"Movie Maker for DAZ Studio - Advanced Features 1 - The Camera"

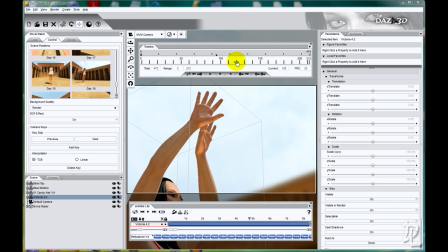[4:22]
And as I move the timeline, I can just let the camera follow the hands.
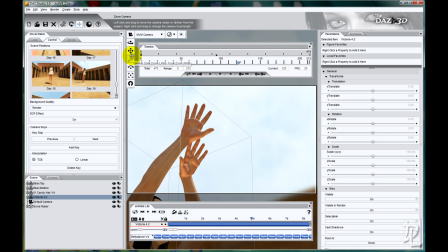[4:30]
And here's a small trick. When you add small variations to the camera, like zoom in, slight rotation, just let it move slightly over time, you will actually give the camera a handheld feeling,
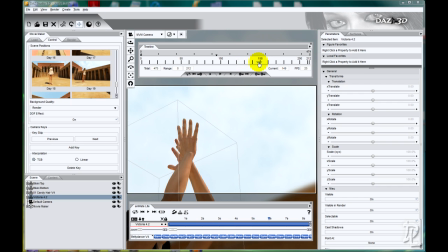[4:50]
which makes it less static.
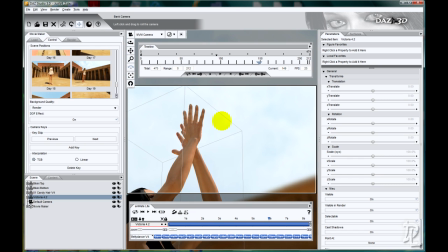[4:55]
So reframe, add small rotation, maybe zoom in slightly. That way the camera will feel more fluid and less, 3D static.
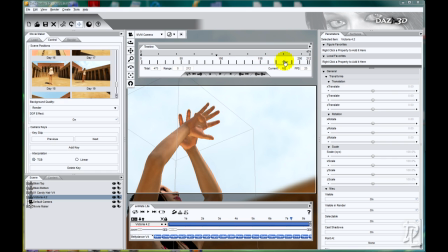[5:11]
I can still aim
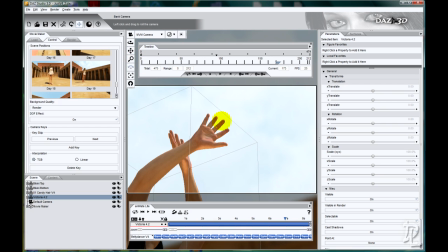[5:17]
the hands, small rotation, add key.
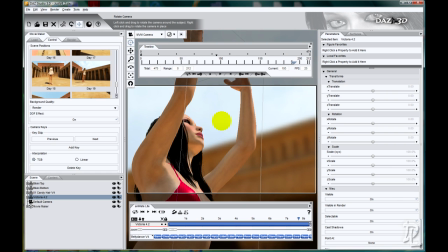[5:23]
And here I'd like to move the camera, zoom out.
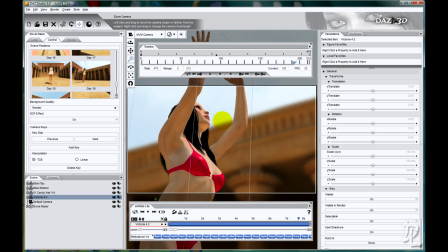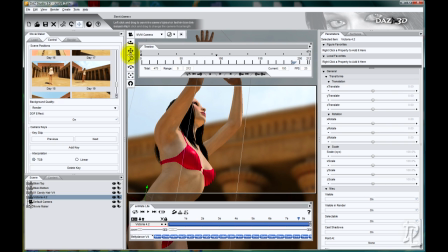Somewhere around here, add a key, scroll to the last frame.
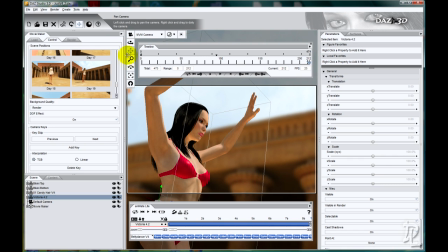[5:50]
So this is the way I build an animation using Movie Maker. I follow the figure and I just add small variations to the camera. Small movements, small zoom-ins and outs, small rotations, just so that it doesn't feel so static.
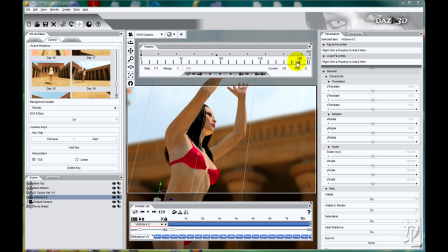[6:08]
And now as I move timeline, you see the camera is actually
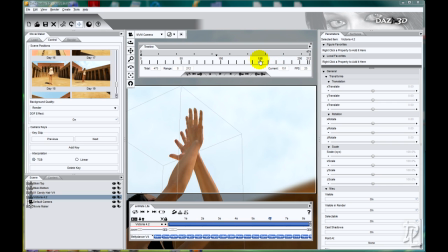[6:13]
performing small movements, which make it look more handheld.
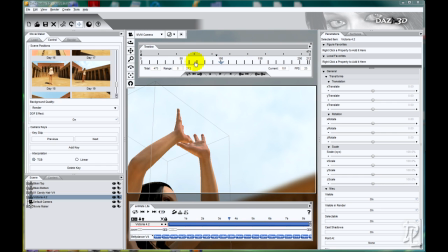[6:22]
So, from the start,
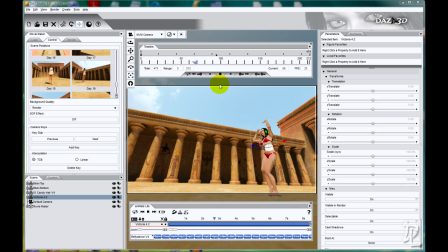[6:28]
we are framing this structure, building, going to V4, zooming in, and then following the hands,
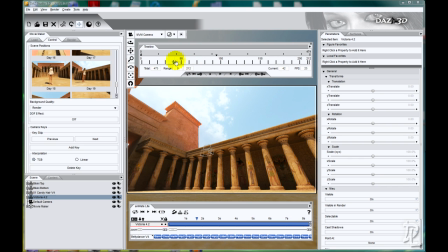[6:39]
and finishing off framing V4.
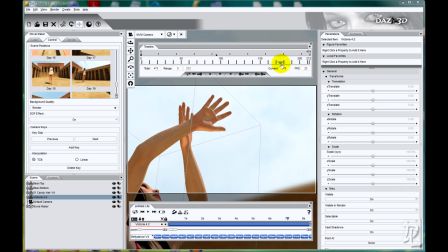[6:45]
So that's for the advanced camera movements.
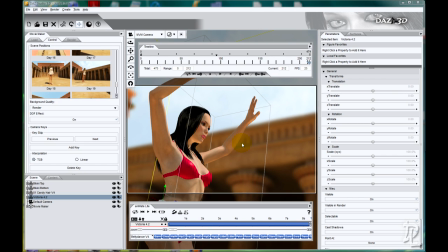[6:51]
And in the next part, we'll be covering the shadow catcher plane and how we can add multiple characters and actually take advantage of a larger space of each of the backgrounds. So thank you for viewing and see you in the next video.